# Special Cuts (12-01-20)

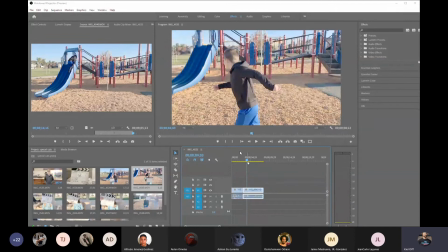Yeah, right, it looks like one kind of fluid motion from one shot to the next.
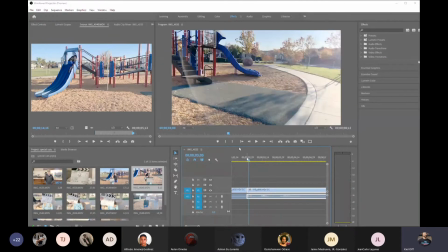You don't need any transitions. You don't need anything like that.
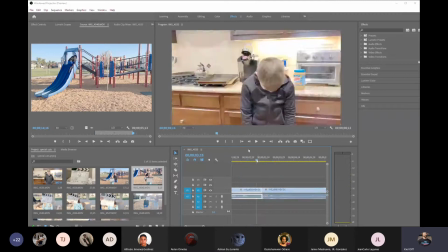You know, as long as there's a, and again, I probably could have whipped this even faster and made it look even better. You know, it's been a while since I've done it, but it should look like one, you know, to the naked eye, it looks like one shot.
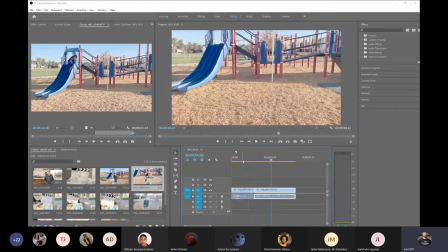And we were there. There we go. So that's how you do a whip cut. That's a very simple one. And that's how you do it all the way from screenplay, storyboard, production, and post-production. All right, so 1 down, 4 to go.
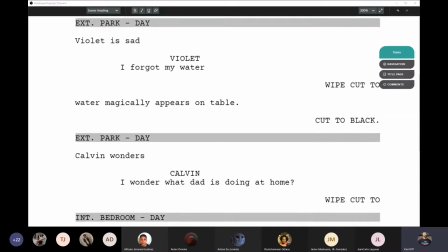All right, let's go to the second type of cut that we're going to do today, and that is a wipe cut.
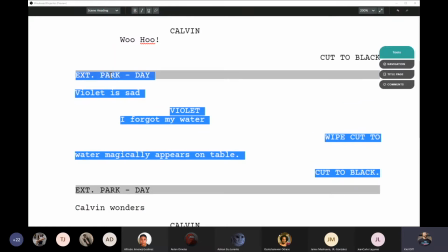So a wipe cut you saw in Scott Pilgrim where a body would walk in front of the camera, and there's 2 different types of wipe cuts you can do. You can do a wipe cut where something appears or disappears, or you can do a wipe cut where you change location.
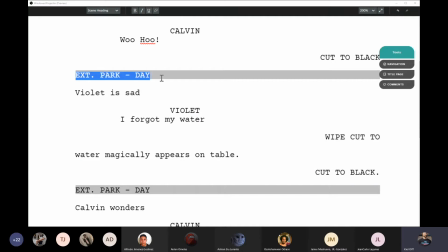So the first one that we're going to do is where something appears or disappears. And so we're outside the park. Violet is sad. Violet forgot her water. We're going to wipe cut to, you see, I don't have a new scene heading because I'm not going to change locations. I'm going to stay at the same place, but her water bottle magically appears on the table, and then we cut to black.
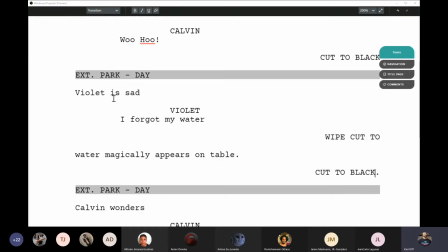Okay, so I'm using a wipe cut here. Let's see here.
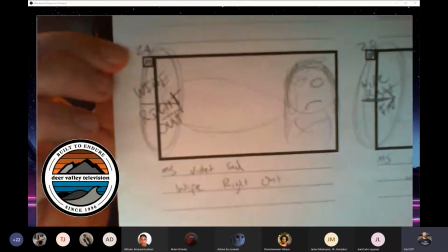And on my storyboard, it's the same thing. I'm going to label this shot 2A because the goal here is to make it look like it's one shot,
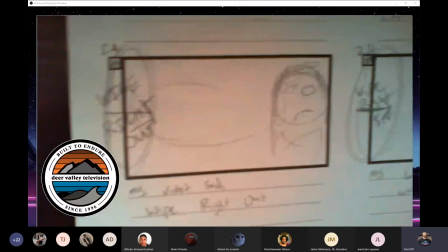to make it kind of invisible to the average observer what has happened.
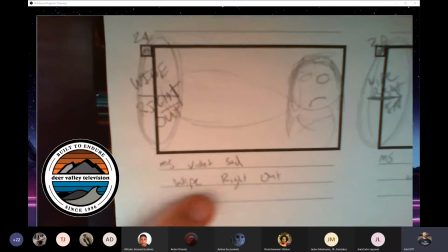And so on shot 1, medium shot of outside, I'm going to wipe to the right out.
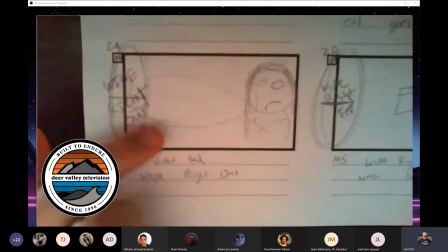So the first shot, you do the effect on the out point. So I draw kind of a big blob here,
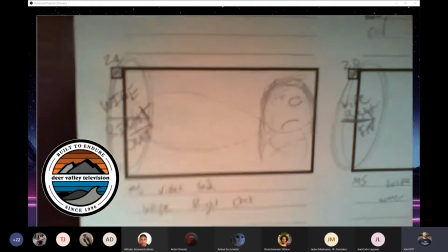which is kind of my stand-in for my grip or my director or whoever it is that's going to walk through the frame,
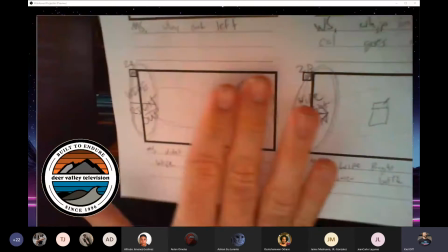blocking the frame, and that way they can hide Violet.
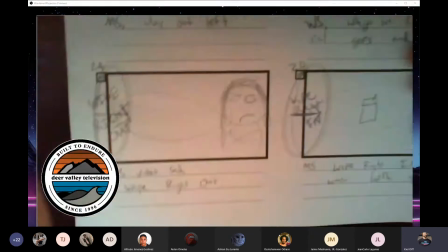And at that moment, we'll set our out point when they walk through, right?
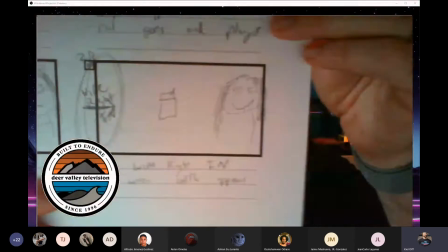And so here she is. And then you see that shot 2B, it's the same shot.
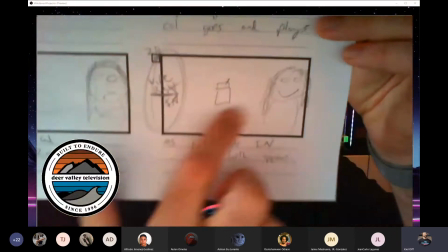She's still sitting there at the picnic table, but now her water bottle is magically on the picnic table.
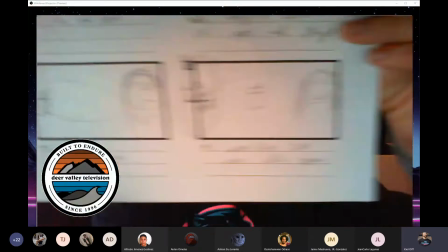And so same thing, I'm going to wipe right in. The first shot is a wipe right out. The second shot is a wipe right in. And now Violet is happy. So let's take a look at those.
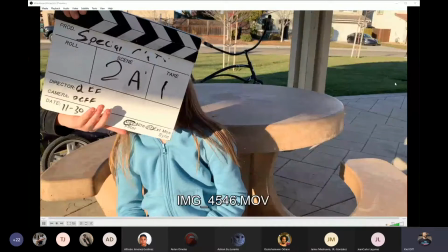Shot 2A, take 1. Here it is.
Rolling. This is shot 2A, take 1.
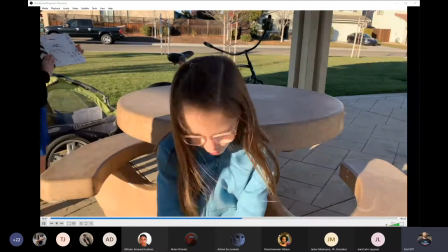And action. I left my water bottle at home.
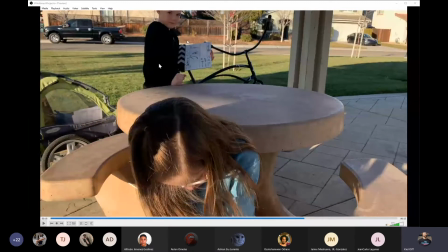You can see my slate guy walked into the shot. Not super great job by him. And I am going to walk through this shot.
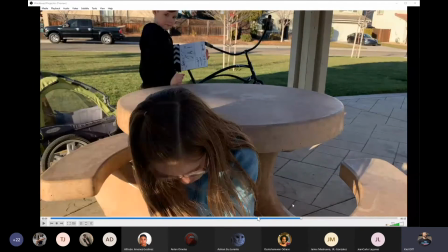And you'll see as I walk through, I don't stop in front of the camera. I just walk straight on through. Whoop.
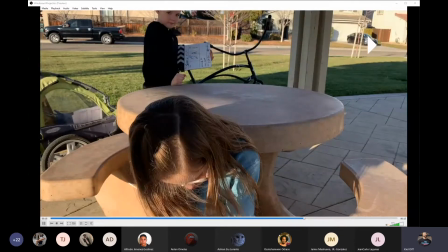Through I go. I walk really, really close to the camera though. I'm basically almost touching the camera with my arm.
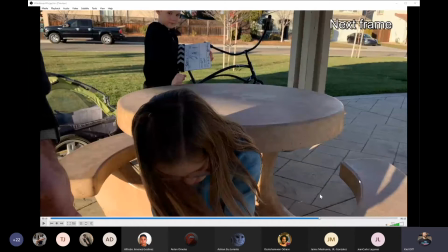I'm getting as close as I possibly can. Let's see if we can go frame by frame. Oh, come on, VLC, help me out.
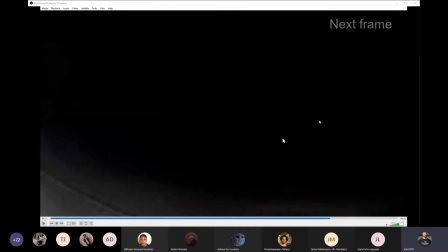There we go, right? You see that at that moment, I'm super duper close to the camera.
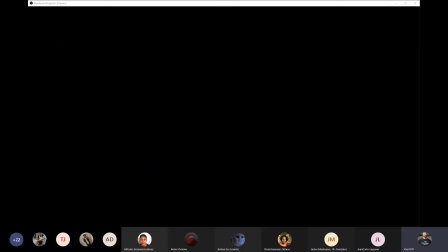And then shot 2B.
Rolling.
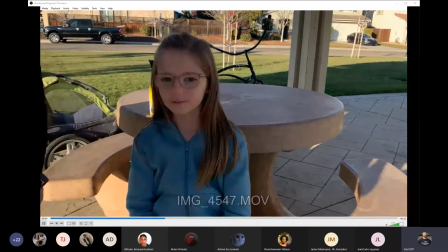This is shot 2B, take 1.
So now we've added the water bottle there.
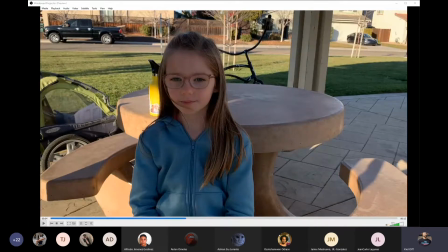Violet's going to kind of get in the same position, and I'm going to walk through right after the action call, and then she's going to react.
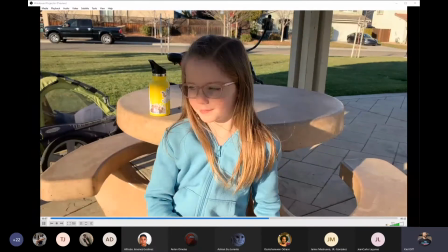Action. My water bottle.
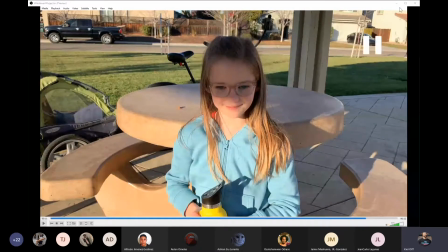All right, Cut. There we go, and cut.
So basically, one time you walk through at the end of the shot, the second time you walk through at the beginning of the shot,
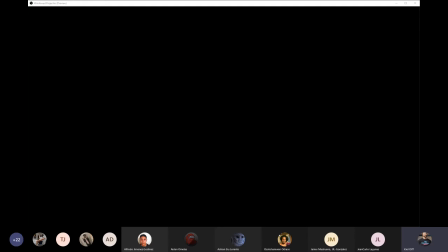and we should, come on, there we go.
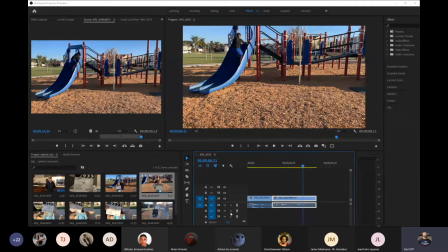All right, here's our Premiere timeline. So let's go and find those shots 2A.
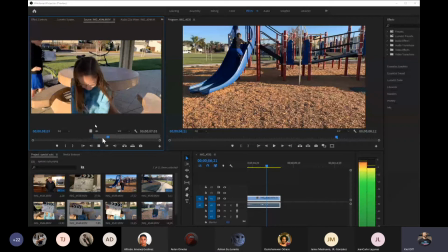And action. I left my water bottle at home.
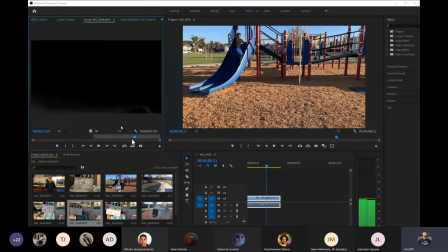So again, I got to find that perfect frame where my body is perfectly blocking the entire screen. That's where my out has to go. It's all about being very, very specific with the out and the in.
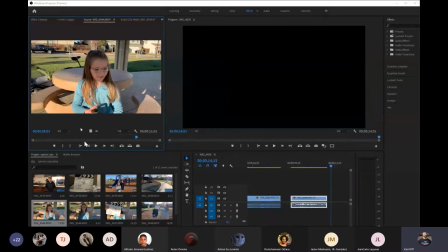So that one's a perfect out. Now we find 2B. We find the perfect in.
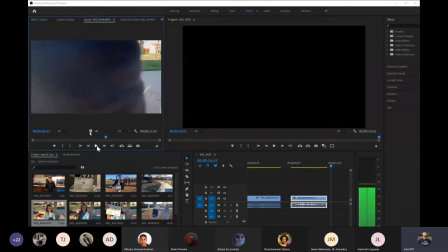Action.
Right about, let's see.
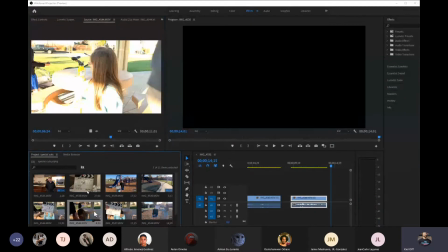Now this one, did I do a 2B take 2? What's this? No, that's 2B take 1.
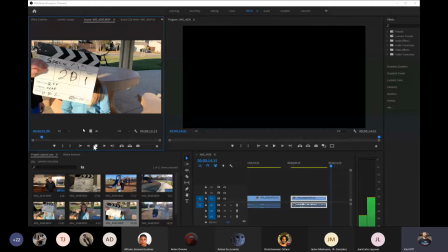Oh, here we go.
This is shot 2. And action.
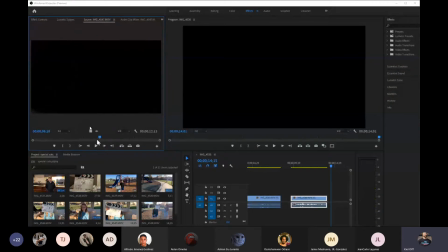Okay. Here we go. And set my in just perfectly.
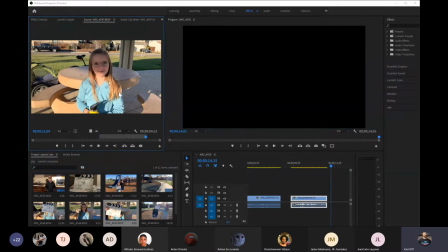My water bottle.
And then set my out and slap them together.
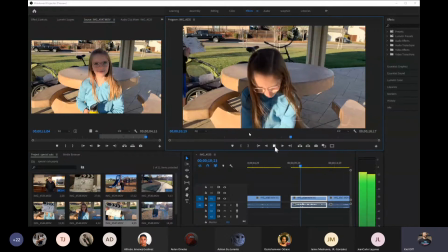And when we roll it.
I left my water bottle at home.
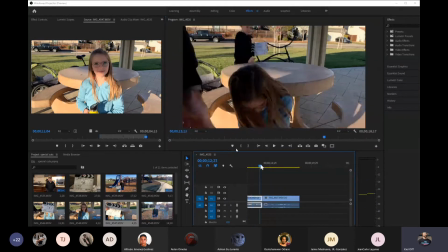My water bottle.
There we go. That's a pretty, it needs a little bit of work.
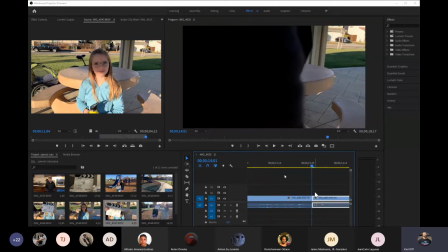You can see there's a little bit of a hitch in there somewhere. It's this one. It's my in of my second shot is wrong.
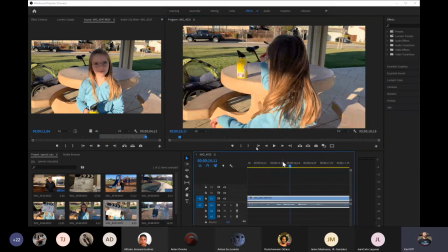There we go. There we go. That's nice and smooth.
At home.
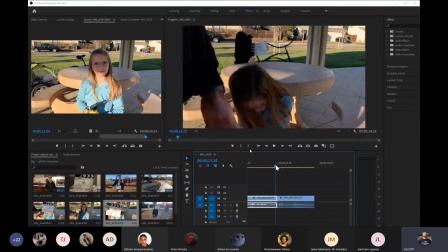There we go.
At home.
So you can see that Calvin also disappears as we walk through, which is fine.
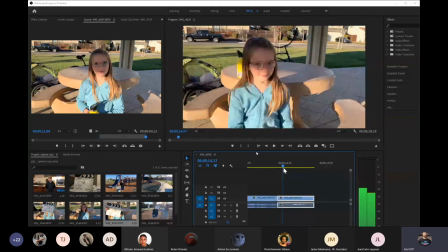Because that's what this shot does. This effect, when you do it in the same location and your camera's on a tripod, you can make things appear and disappear.
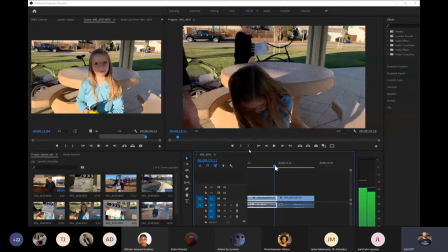I mean, I could have moved my bike for the second shot. I could have had 50 people show up in the second shot, right?
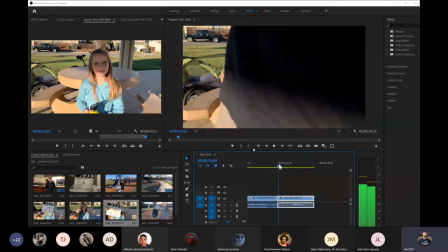You can make things appear or disappear if you shoot on a tripod and you stay in the same location,
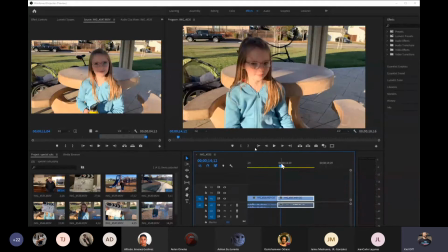just with that wipe cut where things appear or disappear. So that one is pretty sweet. Let's see here. Close cousin to that one is the wipe cut where we change locations.
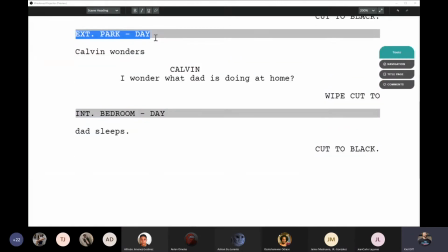So here, we're going to be out at the park day. Calvin's going to wonder, I wonder what my dad is doing at home. And we're going to wipe cut to the bedroom where I'm sleeping. So here, we're actually going to wipe cut and then put a new scene heading.
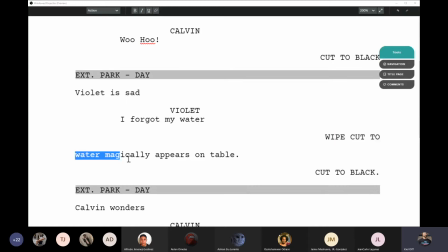Whereas with the water bottle, we just wipe cut to an action because we're not changing the scene, right?
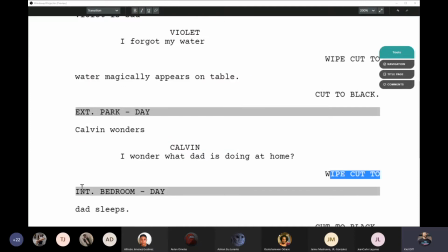The scene stayed the same with Violet. But in this one, we're going to wipe cut, put a new scene heading, and go somewhere new. Let's see here. So if we look at my storyboard for this one, very similar.
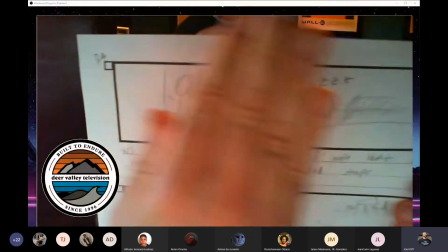Shot 3A, again, big giant blob representing the body that's going to walk through and hide our cut, and they're going to wipe out.
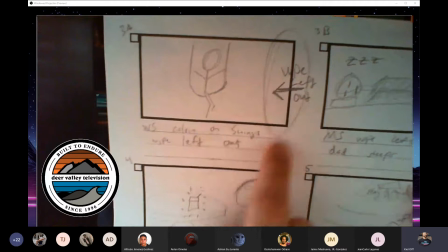We always have the effect on the out of the first shot, Calvin on the swing, and then wipe left out.
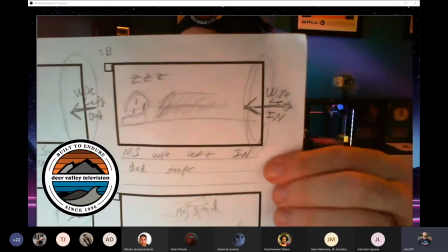And then shot 3B is a medium shot of me sleeping, and we're going to wipe left in. You got to make sure you walk the same direction both times, or it's not gonna work. It's really, really important. That's why you put on your storyboard so you can remember when you go out to shoot which direction you went, and that way everything works correctly. Let's see here. Where are you shot? Here it is. Shot 3A.
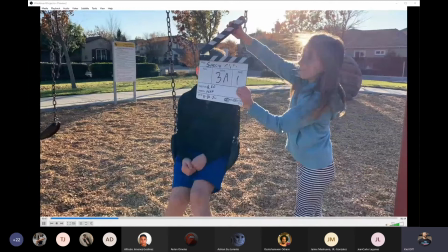VLC.
Rolling. This is shot 3A, take 1. And action.
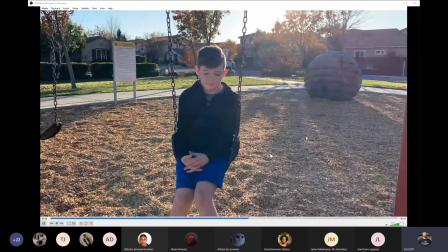I wonder what my dad's doing.
And I walk through.
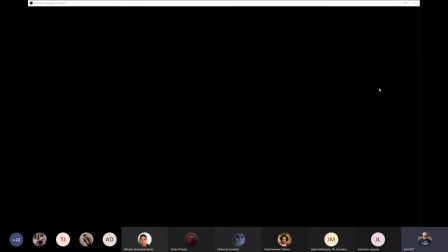Now, the one thing that I wanted to show you, and I think it's actually here.
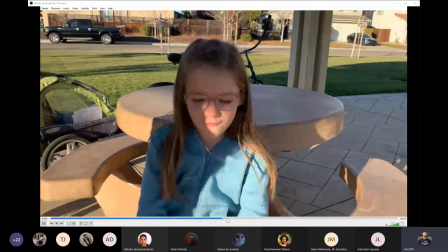Rolling. This is shot 2A, action. I left my water bottle at home.
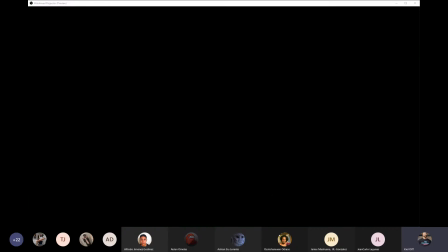Nope, not that one. Gosh darn it, guys. Sorry. This is what I get. I didn't update my take, and you can see it's really scrumming me right now. Nope, that's not either.